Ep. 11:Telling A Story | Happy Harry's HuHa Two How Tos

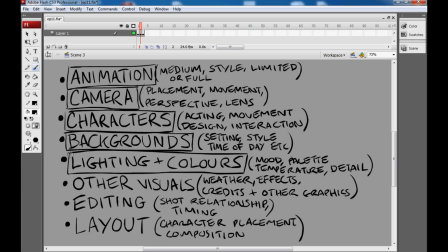The mood that you can create with colours we've already looked at. The palette that you choose can give your film a certain tone.
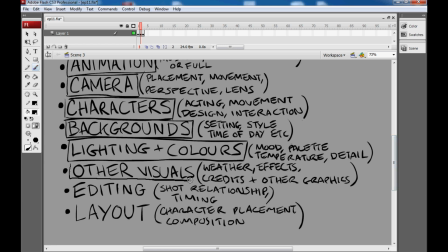You can create a sense of sort of temperature. Other visuals, of course, will affect your story. The credits, the weather effects that you put on any kind of weird framing device on your screen, that will affect how people see your film. The editing is something, again, we'll look at today.
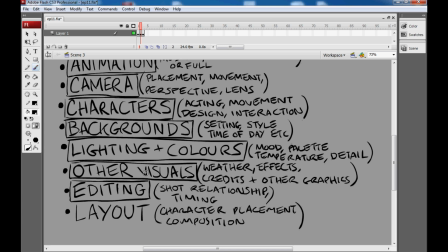That's the relationship that shots have with each other and how leaving a shot for longer on the screen will create a different sense of mood. And layout really is just a fancy way of talking about background and character placement and camera placement, and that's pretty much bringing everything together.
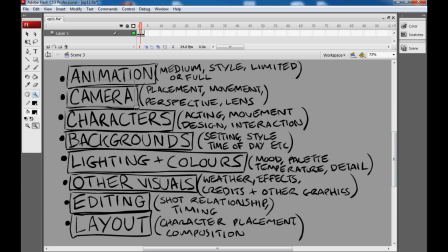So let's begin by looking at camera.
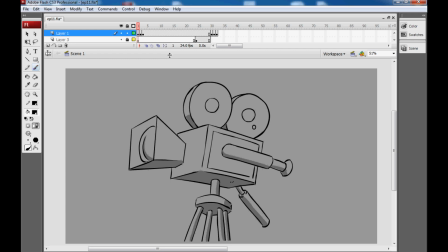So unless you're doing stop motion puppetry or old school 2D where you physically photograph each frame, you probably won't be using a real camera in your animation, but it's a nice shorthand to refer to what the audience member will see in the final product and the perspective that they're viewing it from.
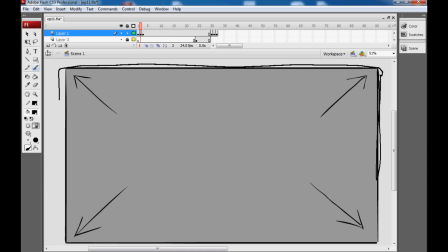Also, I'll be using the confines of the flash stage here as the actual confines of the shot, much like if we were making a real film in flash. So remember, the border is not within or outside. As long as you see this dark line here, you'll know that I'm giving you a shot example and these are the confines.
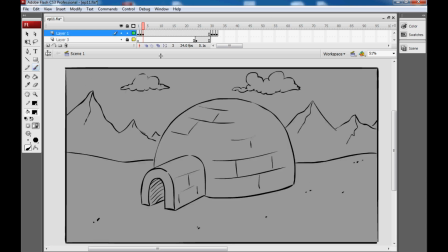So let's begin. Here we have an establishing shot, and it's a great way to begin a scene. We draw the camera back, look at the location from afar, and don't really concentrate on showing action or anything like that, but grounding the audience in a physical place, letting them know things like what time of day it is,
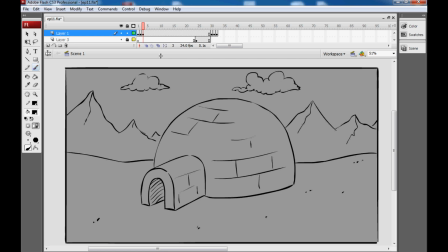what period our film is set in, that sort of thing. Now, nothing that we look at today is a hard and fast rule by any means. You can have your establishing shot at the end of a scene, or you don't even have to have it in your film whatsoever. It's just a useful device for letting the audience know where they are.
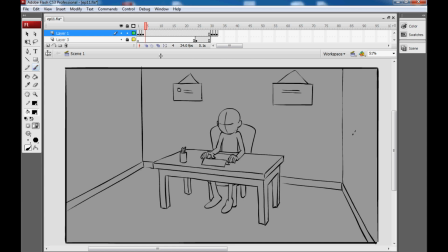Here we have really another establishing shot, but this time it's on the interior of a location. Probably not the same igloo as before. This is some sort of dull office room, but again we get a sense of where the characters are placed, how many characters are in the scene, that sort of thing.
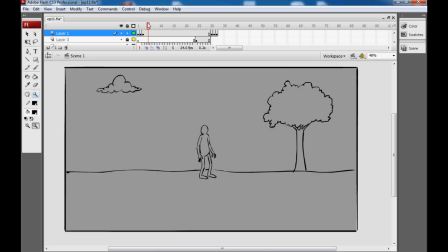Now we're going to look at the relationship between long shots, medium shots, and close-ups. Here we have a character who's pretty small in the frame because we're in a long shot right now. The nice thing about a long shot is that you can show a lot of the character's surroundings, much like an establishing shot,
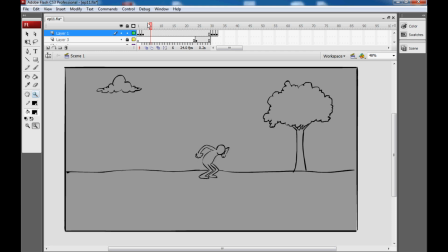and if you want to show big, broad actions of the character running and leaping around, you can do that without needing to move the camera. One thing that the long shot is not so good at though is showing subtler facial emotion, and if you want to communicate emotion through a long shot, you'll need to do rather bold body language,
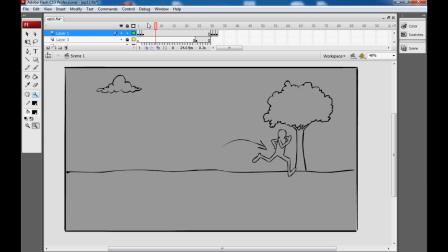and that might not be quite subtle enough for your film if you're making something a little bit more grounded in realism. Here we have the medium shot, and it's possibly the most used shot in any type of film. I don't know, that might be a complete generalization, but I feel it's probably the case. Certainly for comedies,
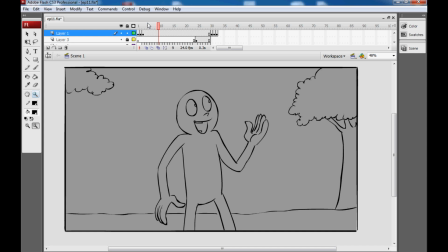they say that a kind of flat medium shot is sort of the best place to put your camera when you're trying to make a scene funny. And I agree, because it sort of displays the action so well,
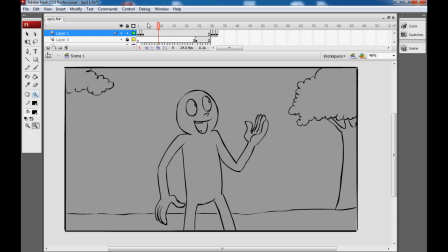but you still get those facial emotions can still read on the character from a medium shot, but you can still get rather broad actions in as well. Here we have a close-up, and the close-up isn't good for sort of communicating a big bold action, but it's great to have the character expression. Here we've got a pretty extremely
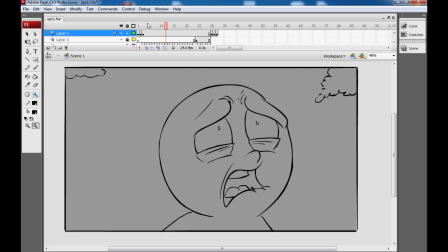worried looking character, and you can communicate that maybe in a medium shot, but a close-up is also really good at doing that. But the nice thing about close-ups is if you want a more subtle emotion, you can still achieve that because the camera is so tight in on the character that you can really achieve that emotional change
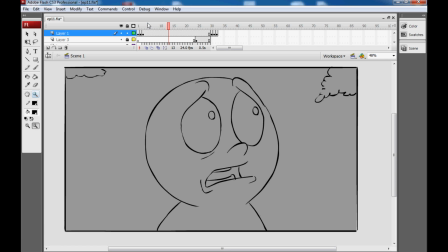and still keep it rather subtle. That might not be right for your film. Maybe you don't want to cram that much emotion down people's throats. I know that some directors actually avoid the close-up for that reason, but I still think it's a very useful device.
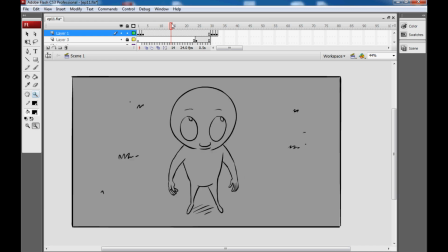The placement and the perspective of the camera will also affect how the audience sees your characters. Here we've placed the camera up high, and it makes our character look quite small in the shot. Now this doesn't have to be because it's the point of view of a large character looking down on them, although that would work very well.
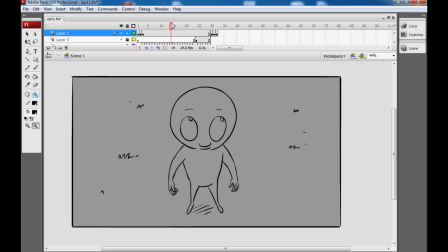I think it can also make the character seem small in a more emotional way, as if they're sort of shown to be in awe of maybe a large task ahead of them, or they're shown to feel small in their surroundings.
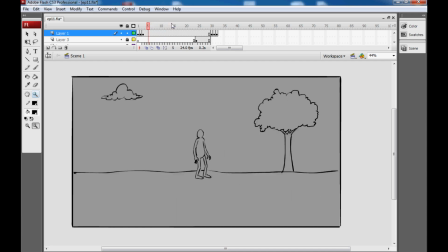Actually, the long shot is very good at doing that as well, because we're literally taking the character, creating them small in the background to emphasize the space around them. And it's a similar deal with this high angle shot.
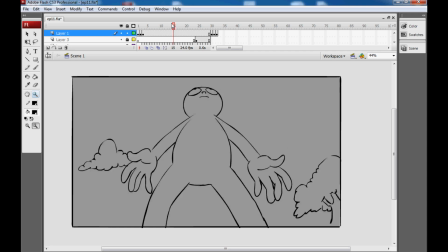However, if we do the flip side and actually put the camera down low, we can show everyone that our character doesn't have any junk. But on top of that, it makes them appear very imposing and more dominant than when the camera is up high.
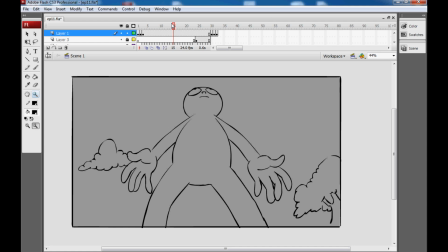It makes them look larger than life. Now, they're not that threatening without any junk, but still, I hope my point still stands.
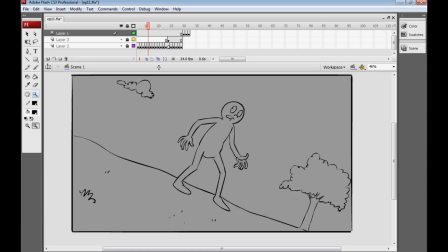Here, with the camera tilted down to one side, we have something called a Dutch angle. Now, I'm not sure exactly what's Dutch about it, but it's pretty good for creating a sense of sort of disorientation, because things are a little uneven, almost like you're drunk. It's used a heck of a lot in the film Thor.
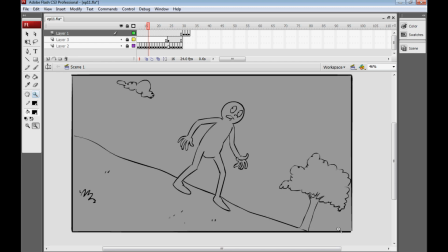Kenneth Branagh was probably a big fan of the Dutch angle and wanted to get it in as much as possible. It's also used in Battlefield Earth, but don't watch that. If you need to see an example of the Dutch angle, check out Thor. Another way that you can create a sort of unnatural or distorted vision of your
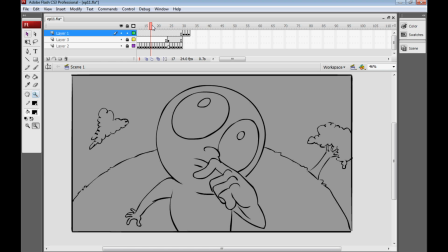world to help support your storytelling is by using this sort of forced perspective. Here we've got a shot where I've basically mimicked a fisheye camera lens, which is a kind of very distorted, rounded, wide-angle lens. And by doing that, we can kind of lend our world this sort of sense of
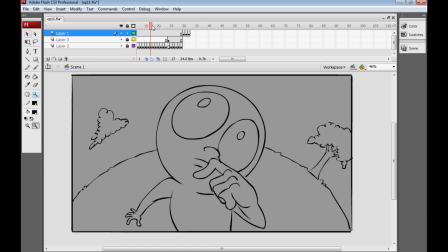unease, I think, or it makes it almost like the character is being watched by a real organic eye,
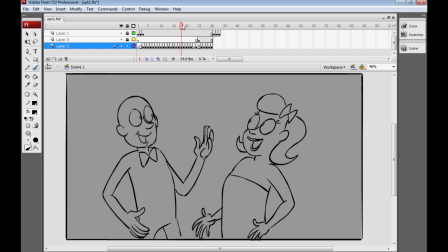which is pretty useful in storytelling. Often when two characters occupy a scene together, you'll see something called a two-shot, which is probably, like it sounds, a medium shot of two characters on the screen at the same time. Very good for dialogue, maybe not so good for action, because you can't really get in any of those broad movements because we're up quite close.
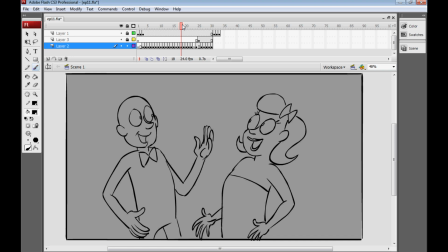This is pretty much the bread and butter of every early Kevin Smith film. But just to give you an example of maybe how we can mix it up, maybe make it a little more interesting,
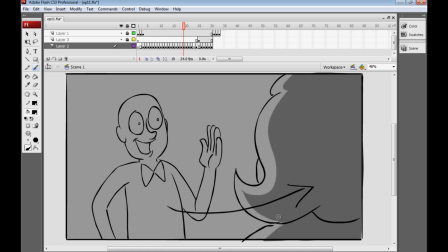here is a shot where we've actually moved the camera back behind the head of the other character so that we're concentrating here on this chap, and we've still got them both in shot, but we can maybe get a better idea of his facial expressions and his delivery, although it doesn't always have to be the person who's talking that we concentrate on.
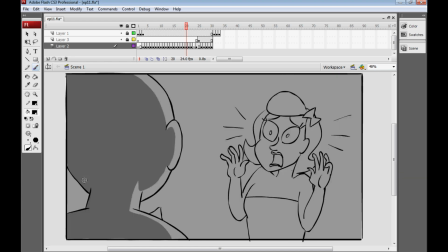Oftentimes it's more relevant to actually see the reaction shot of the other character, as we can see here. I apologise for these very cheap little lines I've drawn around the edge of the character to show shock.
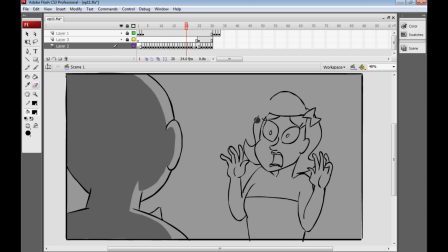Actually, that's kind of a good example of what we were talking about earlier with the idea of sort of extra graphics that are neither characters nor effects, but something like that, which you'll see in a lot of animes when people are kind of, I don't know, scared or bewildered. I'm sure someone will tell me what it actually means.
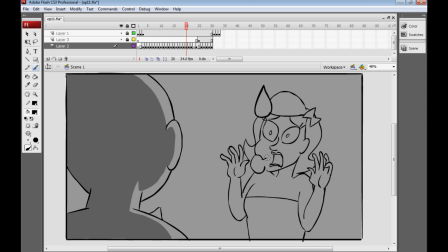My favourite is the little mushroom of sort of expelled air which comes out of the mouth. Yeah, that doesn't look strange at all. But while we're talking about this, it makes for a pretty good segue into discussing something called the
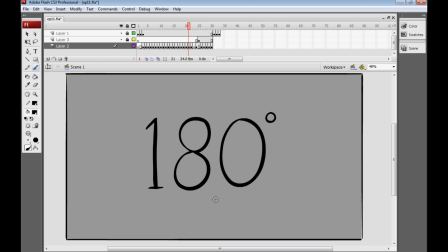180-degree rule, which is not so much a storytelling convention, but it's a filmmaking convention which will support your storytelling if you understand it.
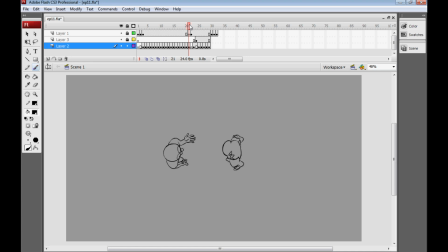Here we see our characters from a bird's eye view, and I'm not really offering this up as a camera angle, although that could work in some scenarios. Instead, this is to help us draw an imaginary line between our two characters, and then we can draw a sort of semicircle to get that 180 degrees.